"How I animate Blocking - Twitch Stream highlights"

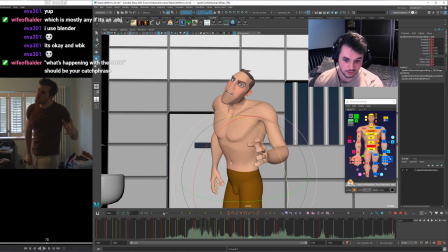49:45 And as his weight's coming onto that front leg, I'm going to make sure that this is constantly going this way, rotating onto that front leg. Cool. We're miles behind the reference now.
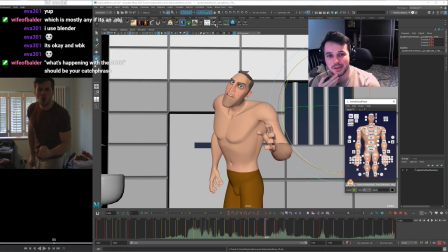50:05 But I think I can offset it using the keyframe MP tool I was talking about earlier, which is this tool. But I might be out of my current knowledge.
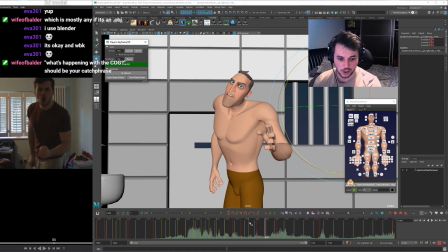50:21 Okay. Let's just... It's going to be quite snappy, so this ease out is kind of going to be almost a breakdown, with certain things easing out and certain things leading.
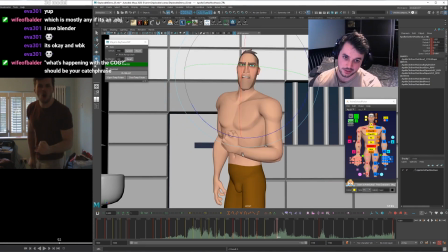50:34 So the head, of course, we talked about how that's going to be leading round, especially in the Z. And I want the neck to kind of carry on with that as well. So that neck is leading the rest of the body. And whilst that's going that way, the body actually comes around quite a bit this way.
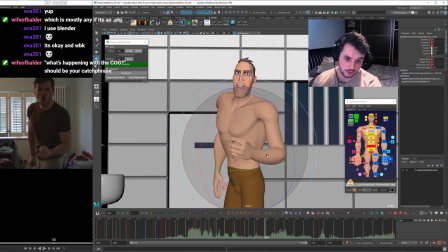50:51 So maybe I want to get that in my animation. So I'm not scared to change my key poses. The key poses are there, but perfectly fine with changing them to get it. I quite like this, to be fair. I mean, I can even push the arm so it's clearer silhouette.
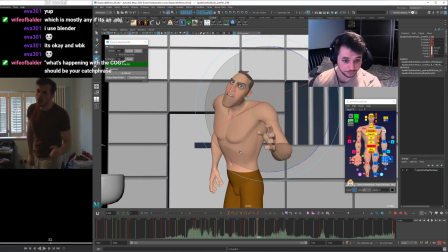51:07 And then he can come background on himself with this. Okay, so this is going to be more of a snag, right? So he's going to come under and kind of catch. Let's get that working. Maybe loosen the arm for this frame so we get that under arc.
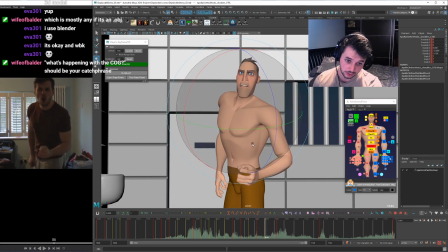51:27 And the shoulder can overshoot down and lead a bit as well, so it comes back around. Big arc on that. I'm going to select all the fingers, got a little thing for that, and maybe blend them back a bit.
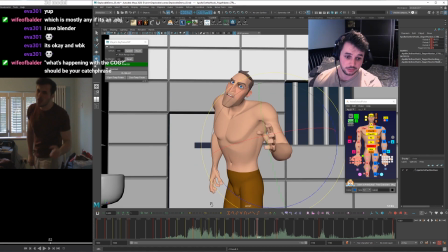51:41 So the clench of the fist isn't leading. Kind of delayed a bit. What's the cog doing? I think the cog is going to be the thing that's delayed the most because we're going from the head down the spine.
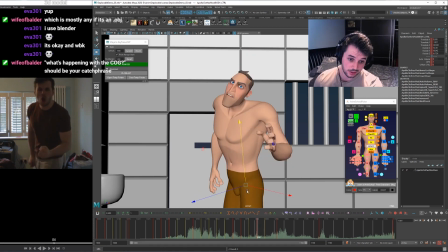51:58 So the head's leading, chest's going to be second, and then the cog. So let's have that a bit delayed, coming up. See what the rotations are doing. Maybe I'll delay him a little bit. So it comes up. Bang. I kind of want to...
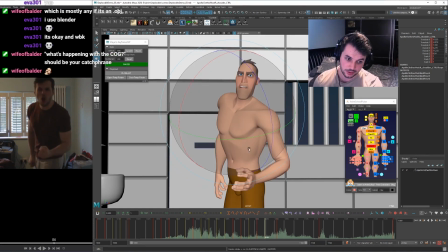52:17 Maybe this can be delayed a bit. Kind of looks like it's going in a weird direction now though.
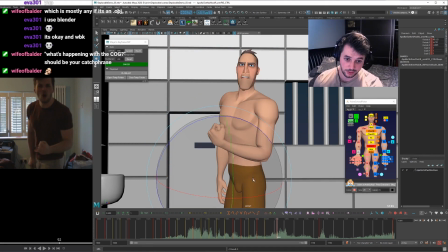52:31 Okay, cool. So that can be a bit delayed. Coming down with the shoulder leading for this one. We can get a little bit of squash and stretch in here if we want with the old top controller. We can lead with the top of the head.
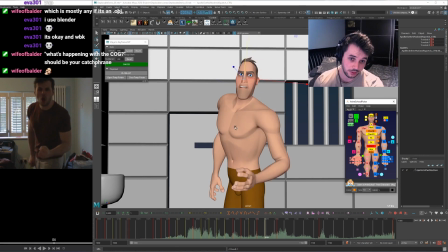52:50 Get that around. Maybe even really go graphic with it and get like, oh, whoops, get like a little bend in the middle so that his jaw is delaying back around a bit. Look at that.
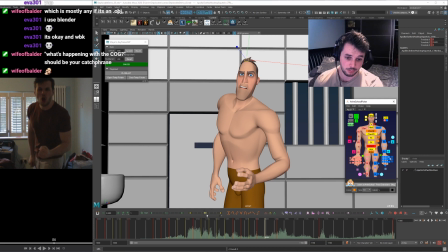53:06 So that's maybe too much for the style that I'm going for, so I'm just going to blend it back to default a little bit, like 20%. But you get quite a fun thing going around. You like that, lol?
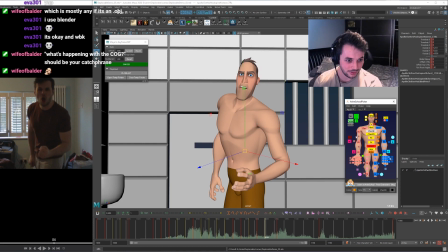53:23 I think what's going on with the chest?
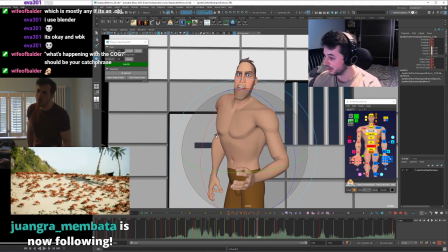53:30 Delay the rotation X of it and have the Z come up. Thank you very much, Yuangra.
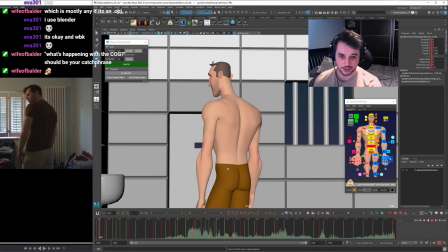53:41 Currently doing a blocking plus pass of this kind of acting shot.
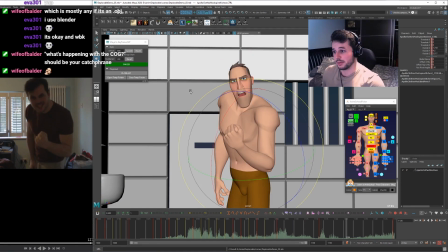53:47 Just kind of going through, mostly on 4s at the moment, just to get it kind of all the way through and fleshed out, and then when we get into spline I'll switch over to more of a layered workflow, but at the moment I'm just trying to get it.
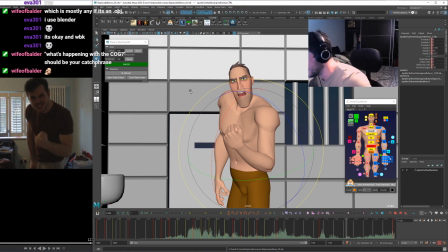53:59 I'm a lot more comfortable with pose to pose, but you can get some really nice stuff with layered, so for now I'm going pose to pose, but then I'll switch over to layered.
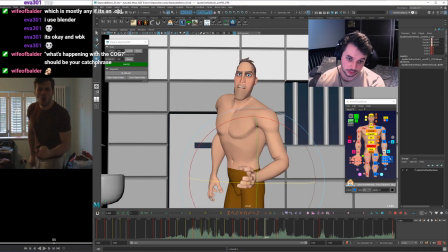54:12 Yeah, I think this would look cool. Don't know how I'm gonna, we'll figure that out when we get to it. Okay, what's happening with the hips on here though? We're still kind of down on here, so we'll keep that on that front.
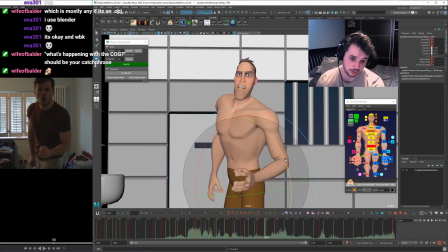54:31 I know we're coming onto the front leg more as this goes, I think. Maybe I'll keep that back so it's got somewhere to go. Okay.
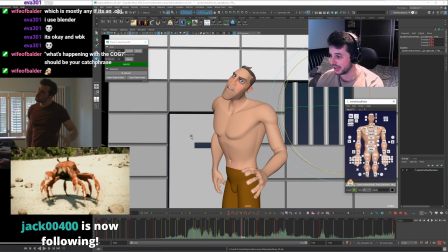54:44 Thank you, Jack, for following.
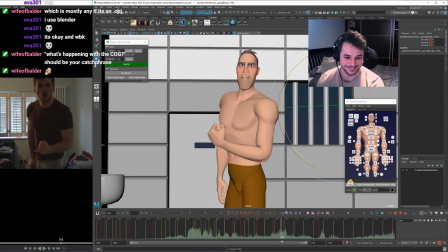54:50 I hope you can hear the Spider-Verse sound effects that I've added in for this. which I think are quite fun. Cool. So this is going to be a bit of an ease in with certain things overshooting, certain things catching back up.
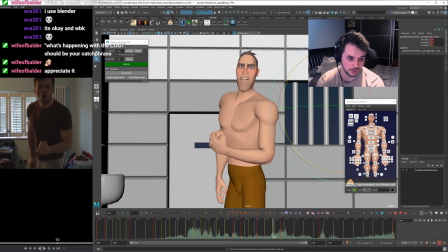55:08 So this arm, because it was going so far, the arm and the head are probably going to be overshooting. The rest is going to be catching up still. So that's... I'm looking at this elbow right now.
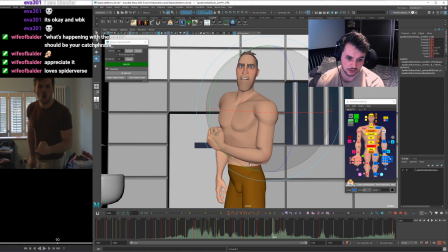55:19 I want to get the elbow to come around in an arc, and maybe the elbow can overshoot and come back. So here you go. It's got a little bit of somewhere to go, and that's going to affect the top of the arm as well. Maybe I'll overshoot around in the X so it comes back on itself.
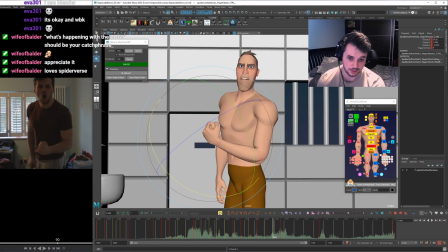55:34 Probably want to have the fist tense by this point, so I'll blend that forward. Maybe a bit of delay in the wrist. There you go. So it kind of compresses as it comes in.
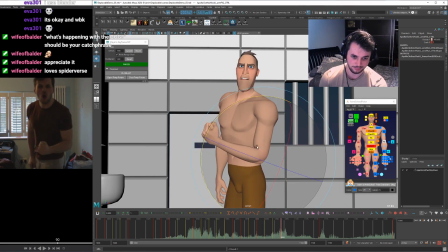55:48 And maybe I'll do the same thing for this, so it compresses as it comes in. And the shoulder, to keep that all connected. This can come round a bit too far, and then it's got a little bit to go as it comes back, like that.
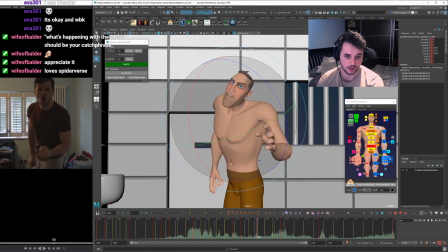56:06 Okay, so the head as well is the other thing that I wanted to overshoot. Let's get the neck up.
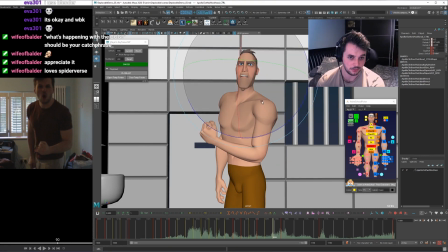56:19 Still wanting to be going right to left, but I just want to get maybe the rotate of it to be over where we're going. So it's got somewhere to go. I don't want it to be too floppy because he's like intensely looking at someone.
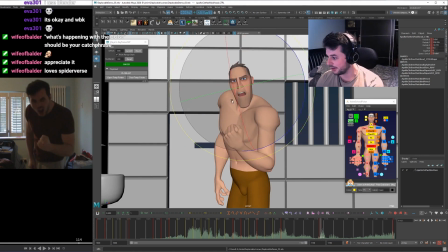56:36 That's kind of like the acting choice. Love Spider-Verse. We do love Spider-Verse. If you're an animator, you see this. Very nice. Gonna delay this arm.
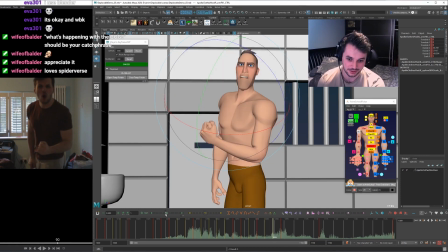56:50 Ooh, it's kind of gross. Let's just ease it. Okay, let's go down the spine. So we did the head. I'm going to do the chest.
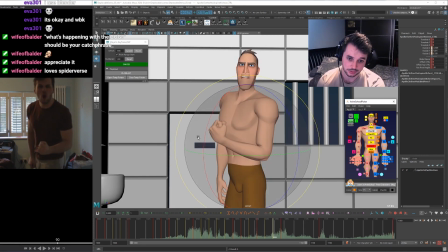57:08 So the chest was kind of dragging a bit, especially in the rotate. So maybe I'll get a little bit of drag in the rotate still as it comes up. But he's leaning in at the same time. Okay, so he leans. Maybe I should do a quick thing where he leans
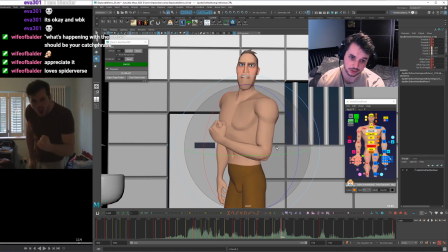57:28 and comes back around on itself like that in the Z. This is all stuff I'm going to have to clean the hell out of because I haven't looked at the graph editor at all. Alright, let's have a drink.
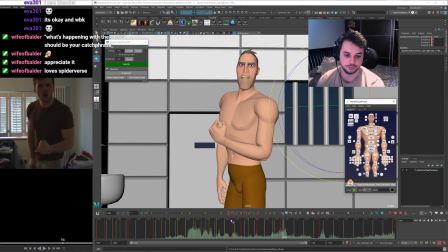57:49 Cool. So I'm going to go full frames ahead as I've been doing.